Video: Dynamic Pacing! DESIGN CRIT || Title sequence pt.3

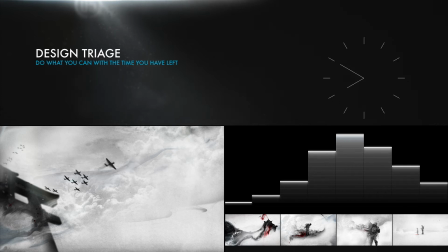[24:22]
I want that idea to ramp up over the first half of the sequence, so I think this frame should probably have less of it.
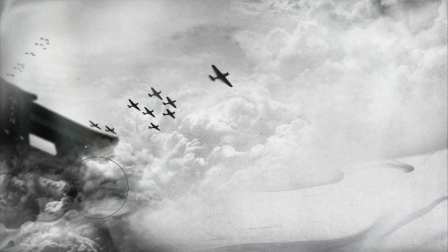[24:29]
I'm going to take out most of the inks and use these clouds instead to kind of wrap them through here.
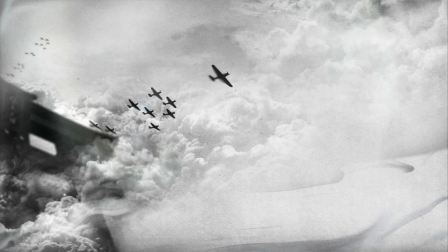[24:35]
I like that idea because you can read it both as clouds and maybe also as smoke, as if something is on fire.
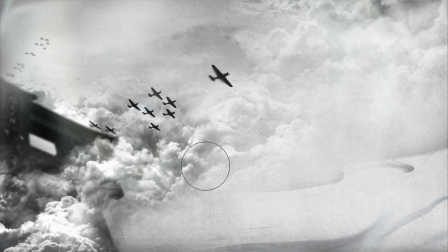[24:42]
And I think this Torii gate is also still too bold.
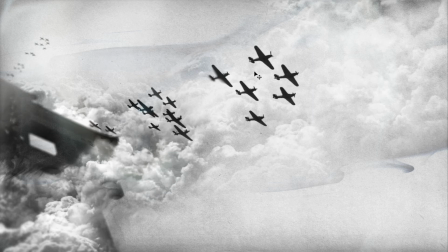[24:46]
I want to start off quiet and ramp up to our visually bold climax, so I want to back it off a little more here.
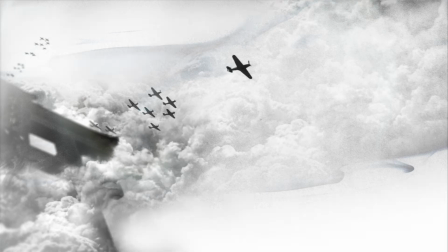[24:53]
And then from there, it's mostly about balancing out how much attention different elements and different parts of the frame are getting.
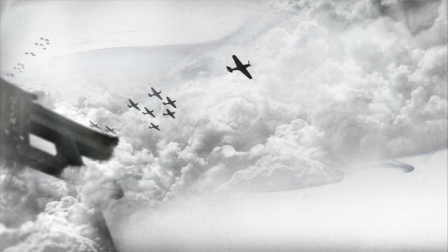[25:00]
These planes are really small, but they still need to be important in the frame. By contrast, the clouds are huge and have a ton of detail, so I have to make sure they don't steal too much attention from those planes.
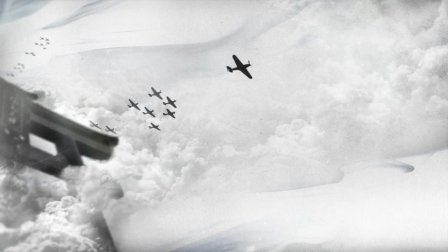[25:13]
And I think this balances that out a little better. And the inks aren't introduced until the next frame. These little touch-ups really do help. So, this shot just needs to establish where we are and suggest what's going on.
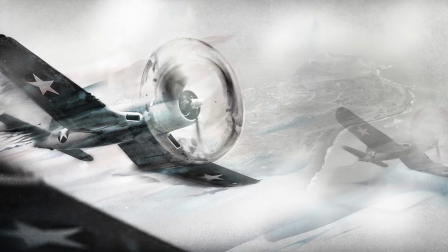[25:25]
Then, I imagine we cut in much closer so you can really see and hear the action.
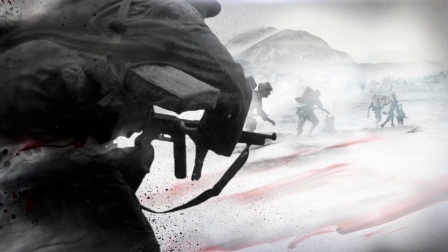[25:30]
Then we cut to guys charging in.
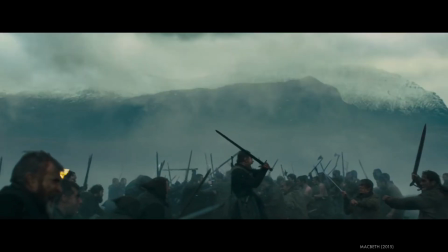[25:33]
And I think it would work well to have all the action in slow motion from here on out as we watch the ink slowly bleeding off of the soldiers.
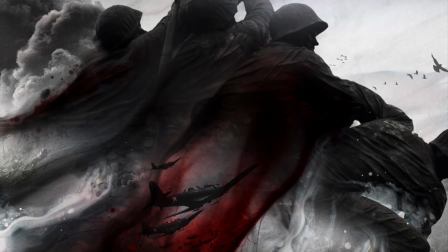[25:41]
Same with this shot, where the figures are slowly struggling to move right as they drain away to the left.
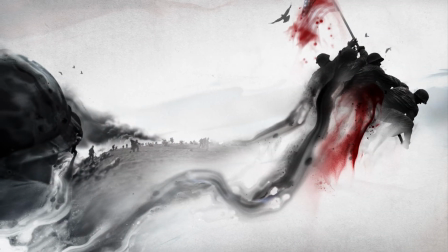[25:47]
Then the camera can do a fast dolly out to the reveal of them raising a flag and leaving a trail behind them with this guy looking on.
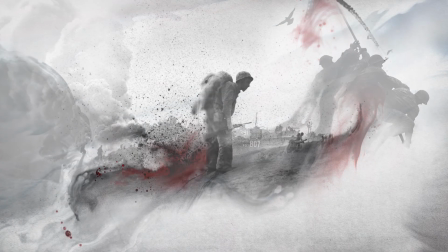[25:56]
Then there could be a series of cross dissolves between these fairly languid scenes,
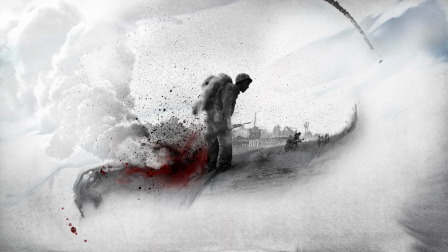[26:01]
so you really give the audience some time to contemplate what's going on,
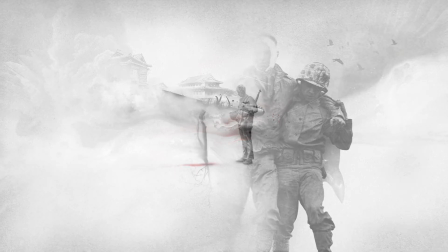[26:05]
and to let them feel the pace as it slows to match the mood of this part of the sequence. And then we end here with a slow
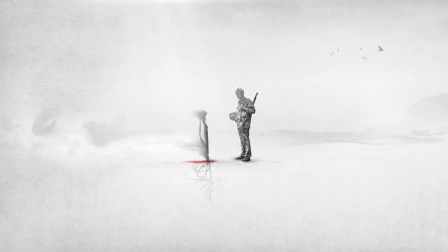[26:13]
dolly out, leaving this guy standing here with his friend. So we spend the first few frames setting the scene and establishing what's going on.
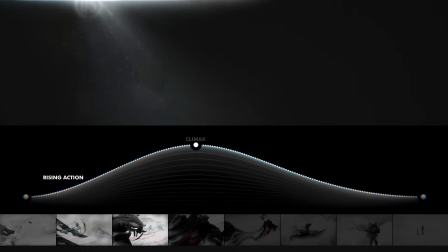[26:21]
There's a nice lead in to this big moment at the halfway mark,
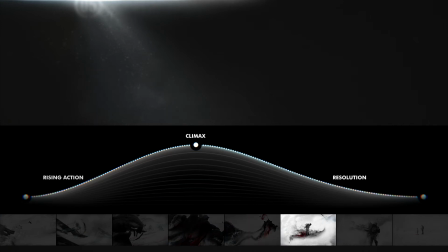[26:25]
and then it spends time exploring these ideas about loss and the personal cost of war that were so meaningful in the original boards.
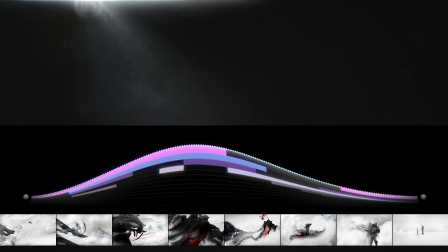[26:32]
And I think it's a bit clearer about those themes now, partly because each frame better directs your attention to what's most important,
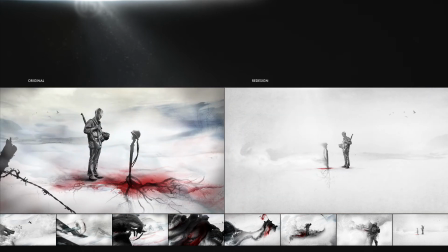[26:40]
and because the signifiers that it directs your attention toward are a little more cleaned up and clarified.
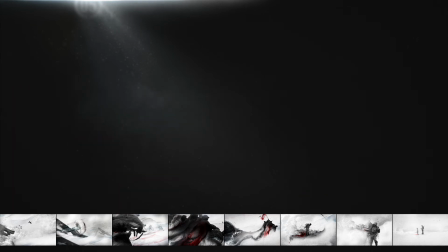[26:47]
Prime example, I actually did a variation on this frame,
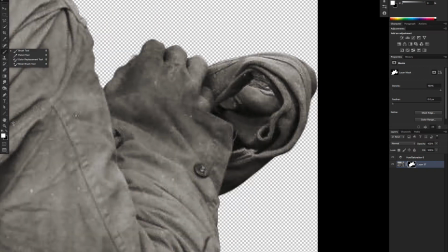[26:51]
thinking I just wanted this foreground dude to be more prominent, and wanted to try out some other stuff.
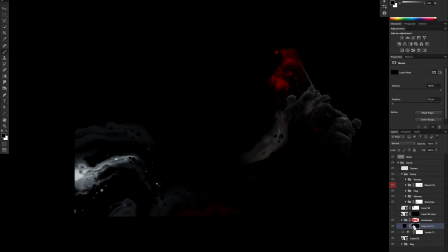[26:57]
This is the luxury of not having a hard deadline.
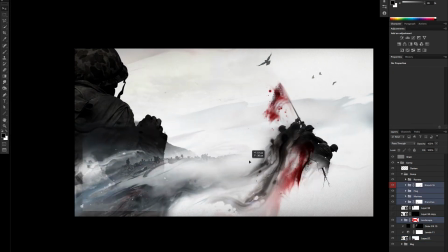[27:00]
And at a certain point, I was trying to figure out how to make this guy's arm not be so weirdly stuck out here.
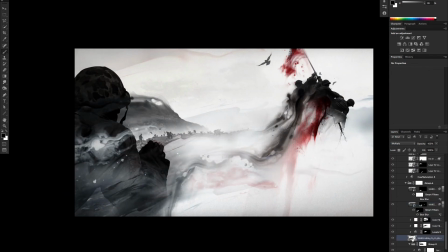[27:06]
It's drawing attention to itself, and it's bugging me. Now, that's mostly a compositional problem,
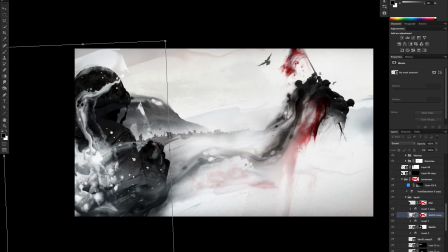[27:12]
but I'm so hyper-focused on that problem that I'm actually going to try to solve it at
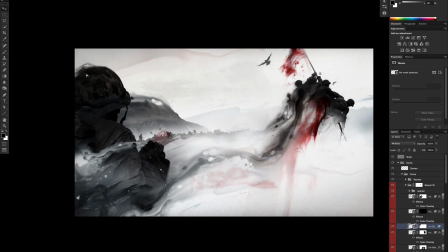[27:17]
the expense of including the wrong signifiers and conveying the wrong things.
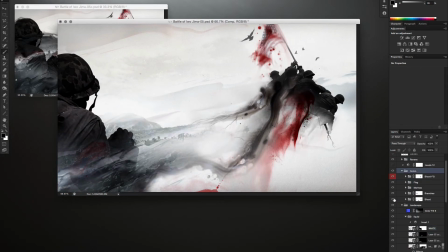[27:22]
I could probably just erase that arm, but instead, I'm thinking I should give his useless arm a reason for being stuck out there.
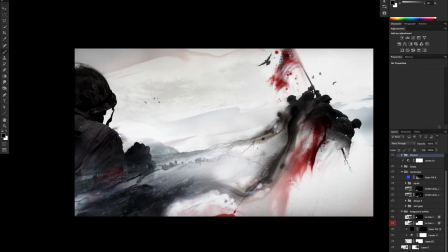[27:31]
I'll put something in his hand, maybe a gun, maybe a radio, or maybe I'll use the silhouette of a knife with a clean, straight edge.
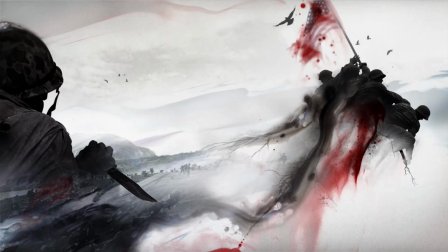[27:38]
Well, that's cool. That's smart. Nope. No, not that smart, because it changes the story big time. This one little signifier changes how we read what's going on. It takes this guy from being a passive observer of what's happening, and suddenly now he looks like a violent attacker.
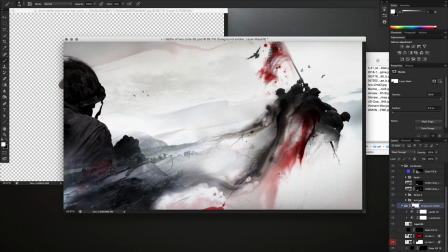[27:58]
Well, that's appropriate for a lot of stories about war, but not this one.
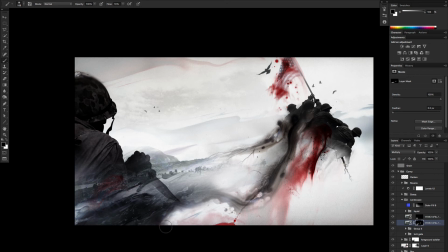[28:02]
He was an onlooker as these guys go through their struggle, and now he might be trying to sneak up and cut their heads off.
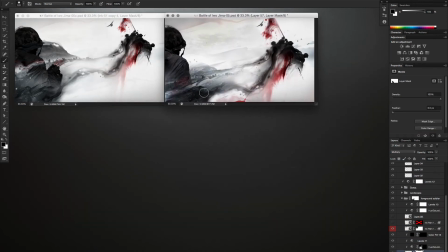[28:09]
Whoops. That temptation to add some cool shit just to make a weak composition flashier or more intense,
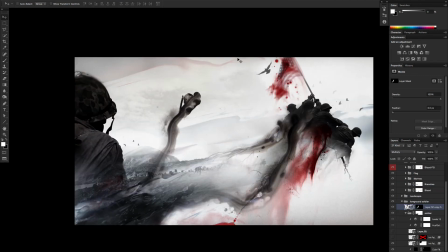[28:17]
or like in this case, to make an excuse for why an arm is stuck out in the middle of the air, that temptation is constant. And cool shit can be great, but if you're going to add cool shit, you want the stuff you add to also be in service to the idea.
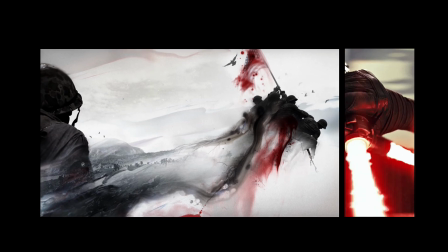[28:32]
You know, a red lightsaber would also have looked super dope and been super stupid.
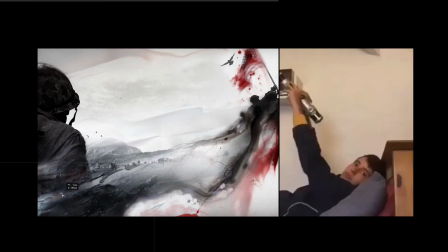[28:38] You don't really want to do that. You don't want to do it. Don't make me do it. Do it.
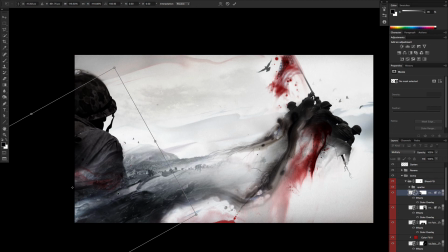[28:46]
Yeah, it doesn't work out in the end.
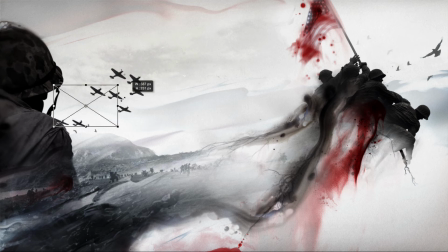[28:49]
In the same way, arbitrarily adding a lens flare or some speed lines or a sunburst or, whatever your particular affliction is, we all have them, is most likely your lazy way of rushing to cover up something that's just not that great without actually making it more interesting.
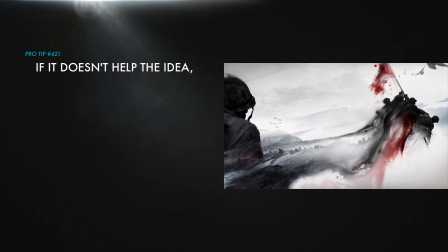[29:07]
So you know that if it's not supporting the idea or evolving it in some way, it's most likely design cream or sparkle powder or what you technically call bullshit. In a lot of cases,
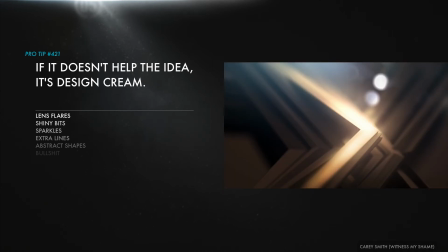[29:20]
we smear sparkles and cream all over the frame because the idea we thought we were crafting is actually still kind of stupid.
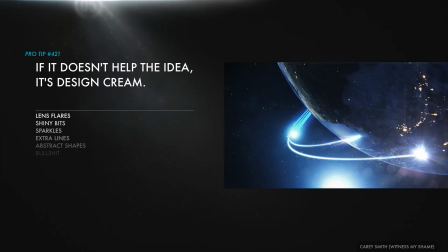[29:27]
And instead of developing that idea, we're just glopping cosmetics on top.
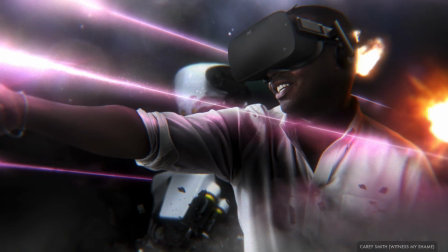[29:31]
I am clearly no exception. It's not the end of the world.
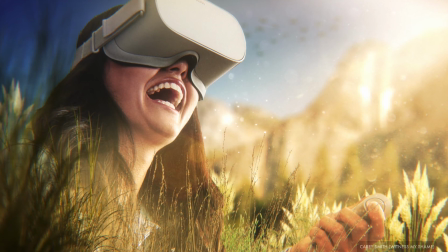[29:35]
It's just something to be aware of when you're maybe glopping it on a little heavy.
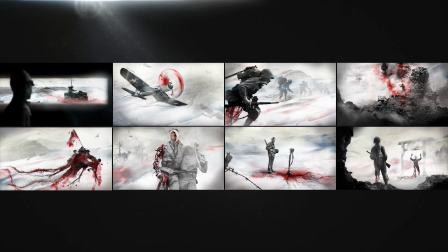[29:41]
Thankfully, the ideas in the original storyboard are meaningful and kind of compelling, so lots of interesting stuff is already there,
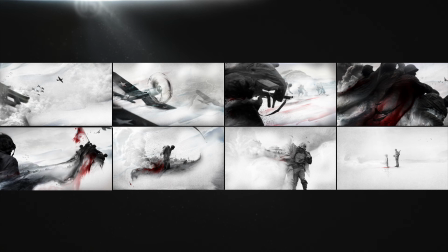[29:48]
and I wasn't quite as tempted to slap design cream and sparkle powder all over the surface to compensate.
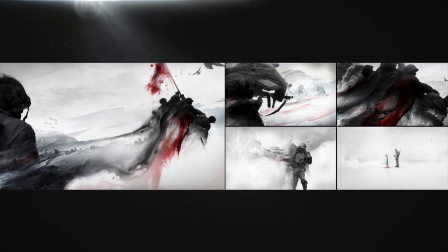[29:55]
Great job, buddy. You did it. As far as this one goes, I don't know that this frame is really any better.
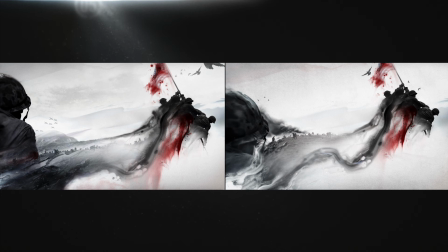[30:00]
These two are still really similar. Maybe for you, one does a slightly better job than the other. I'll let you decide. But that little example of the poorly chosen knife idea is a good reminder of one of the key takeaways of part 1,
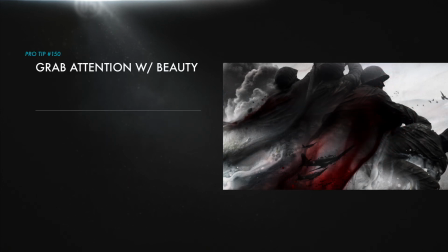[30:13]
which is that you can grab attention with beautiful, striking imagery and draw people's eyes to it in the frame. But you need to craft that imagery they're now focused on so that it means something. And crafting the right meanings is much easier when you really get down and look at the individual qualities of that imagery,
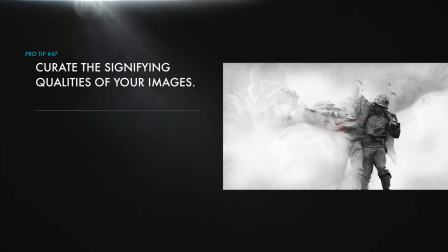[30:32]
the individual signifiers that tell them exactly what they're seeing.
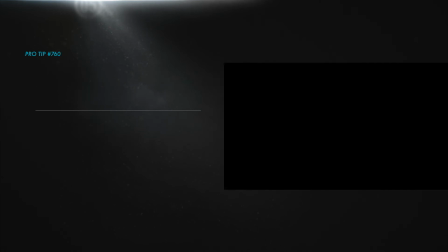[30:36]
In part 2, we talked about how in almost any kind of animation or motion design, whether a 3-second end tag or a 5-minute short film, it's really helpful to develop some kind of story structure and break it down into a plot,
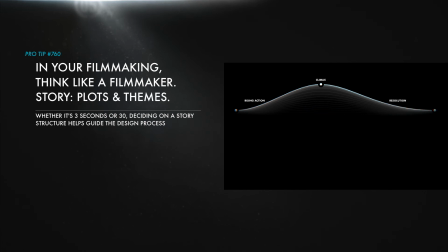[30:50]
however simple it is, and the basic visual and conceptual themes that run through that plot.
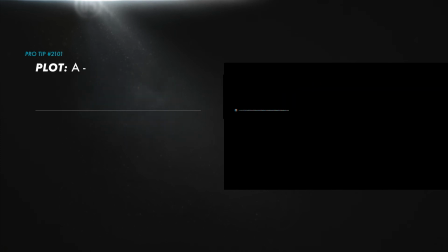[30:56]
You need the actual A, then B, then C of what happens, and then all the ideas that make repeated appearances, dipping in and out as that plot progresses.
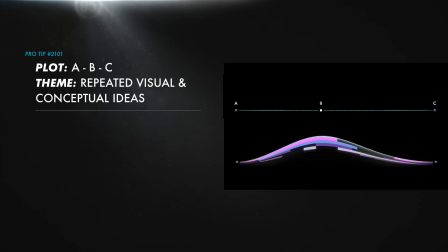[31:06]
You can, of course, get more complicated if you want, but being able to identify those things and separate them out makes it easier to see if your basic story structure is working or if one of your themes could make more sense.
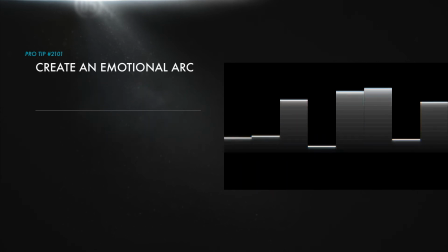[31:18]
And then you can dial certain qualities up or down at different points to create an emotional arc that complements and accentuates your story.
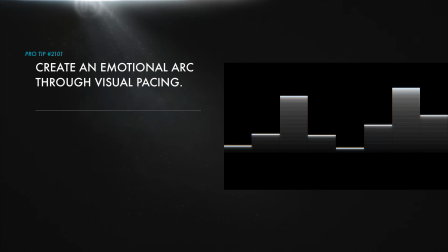[31:26]
Maybe you want some emotional swells or dips at certain points.
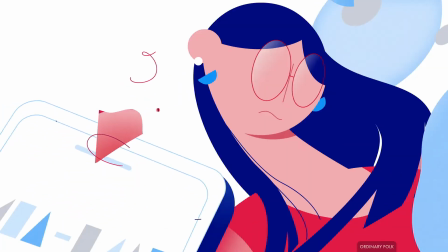[31:31]
Like maybe you have a bunch of chaos and heavy activity going on, but you want to highlight something for a moment.
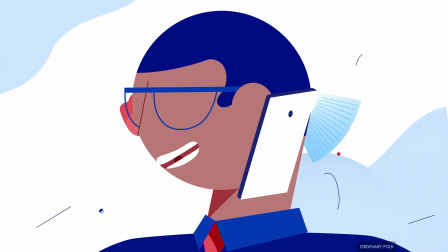[31:37]
So you quiet everything down and focus on that before it gets energetic again.
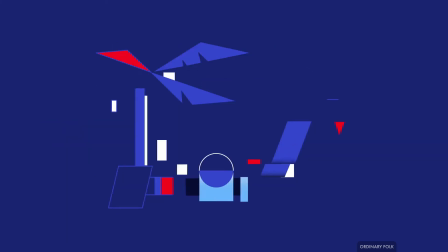[31:42]
Pacing is very much a part of how you craft that emotional journey. It's how you evolve the different visual qualities like scale and value and
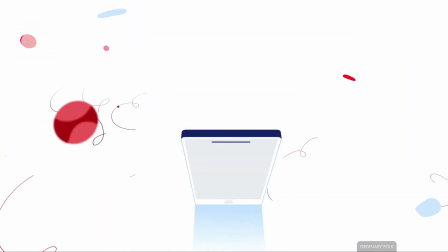[31:51]
color and density from one frame to the next to imply a certain kind of energy.
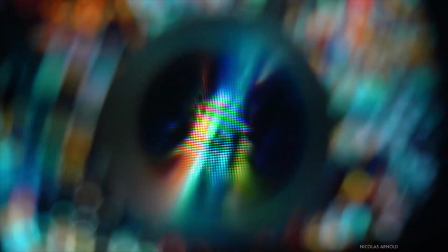[31:56]
Tranquil or frantic or whatever your ideas call for.
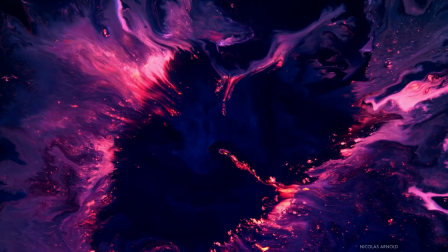[32:00]
Pacing really comes alive in animation and editing, but if you're already thinking about it in the design phase,
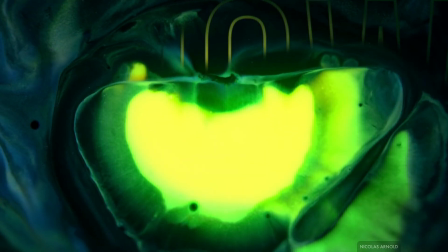[32:06]
you can really make it work for the story and the themes, and the end product will be way more intense and attractive.
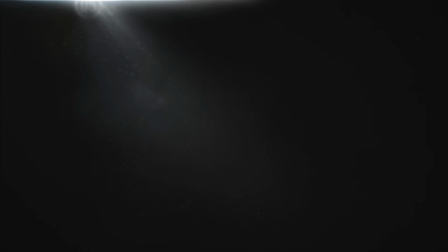[32:14]
Surprisingly, the most powerful skill for making all of this stuff work is contrast.
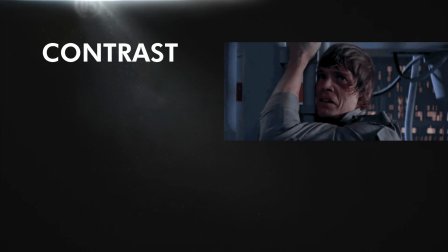[32:19]
And contrast is more useful than you might think, but it's also more complicated than you might think.
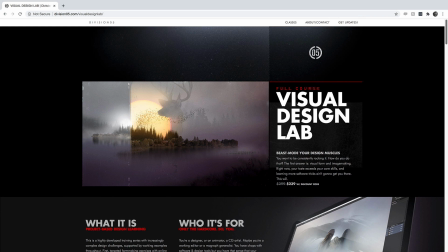[32:24]
So we spend a few chapters in the visual design lab learning about it and leveling up
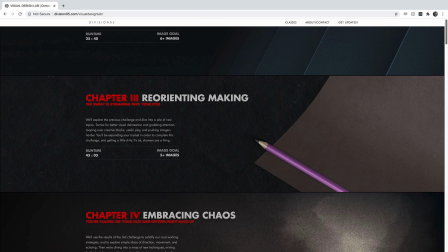[32:29]
our abilities with it in the first few challenges so we can make cooler stuff in general.